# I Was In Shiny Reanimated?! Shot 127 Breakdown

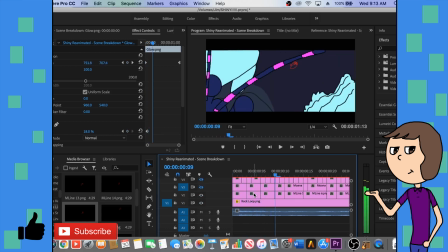If you look at them, there's like no logic, no sense of rhythm to it at all. You get that nice oh shit moment that she turns to that ends up looking really good in the end,
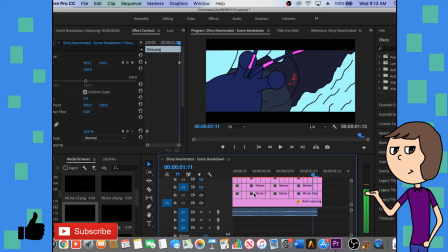where she turns around, starts running again, and she picks up her speed again as like I said, catches up, she starts picking up speed. It is satisfying, but it's not like I wasn't happy with it. So here's how that ended up looking like.
Far you can get on those two.
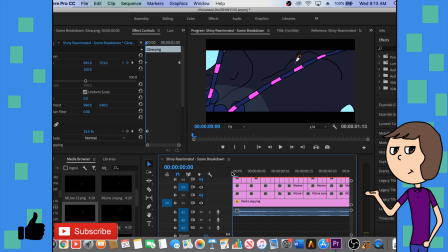So then I colored in these Moana frames, gave it the line art. There's no smear frames yet though, you'll notice. So it still looks insanely choppy, but this turn here,
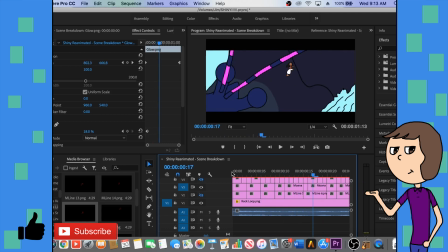the oh shit moment, looks way better because you'll notice I added an extra frame of her turning. And there's actually a couple extra frames added to this compared to the original skeleton frames,
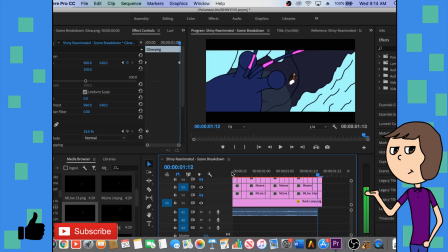just because I needed it to look better than what it did, because it looked like shit.
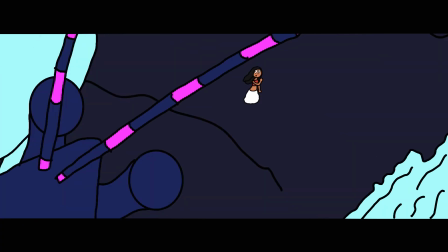Far you can get on those 2 little.
And then finally, it was just a matter of adding the smear frames to Moana to make her as fluid as Tamatoa,
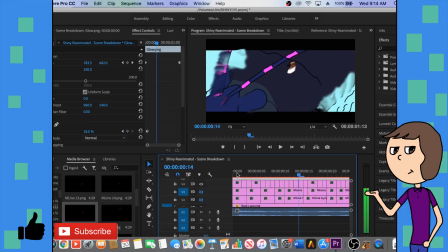where you'll notice, hey, look, everything adds up, everything looks good. This is a fluid hand-drawn animation. And of course, the final product, as you've all seen, looks like this.
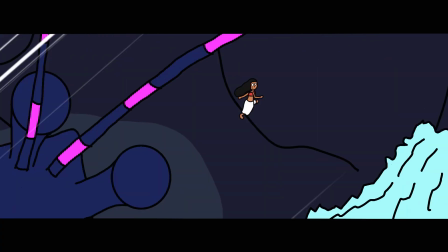Far you can get on those 2 little.
So overall, I'm pretty proud of how my Shot and Shiny Reanimated looked, and I'm proud to have worked with so many other talented animators and a talented creator like Schaffrillas. This is just a really cool experience, and I can't believe I got to have it, and I'm really grateful. Schaffrillas, thank you for letting me do this project with you, and to the rest of the team, you guys are some of the most wholesome people I've ever met, and all of you are so cool. And thank you for being so supportive and kind. Like, seriously, to the regular audience, you guys have no clue how nice these people are. You should go check out all of them. And with that, have a wonderful day. Make sure to like and subscribe, and I'll see you later. Bye!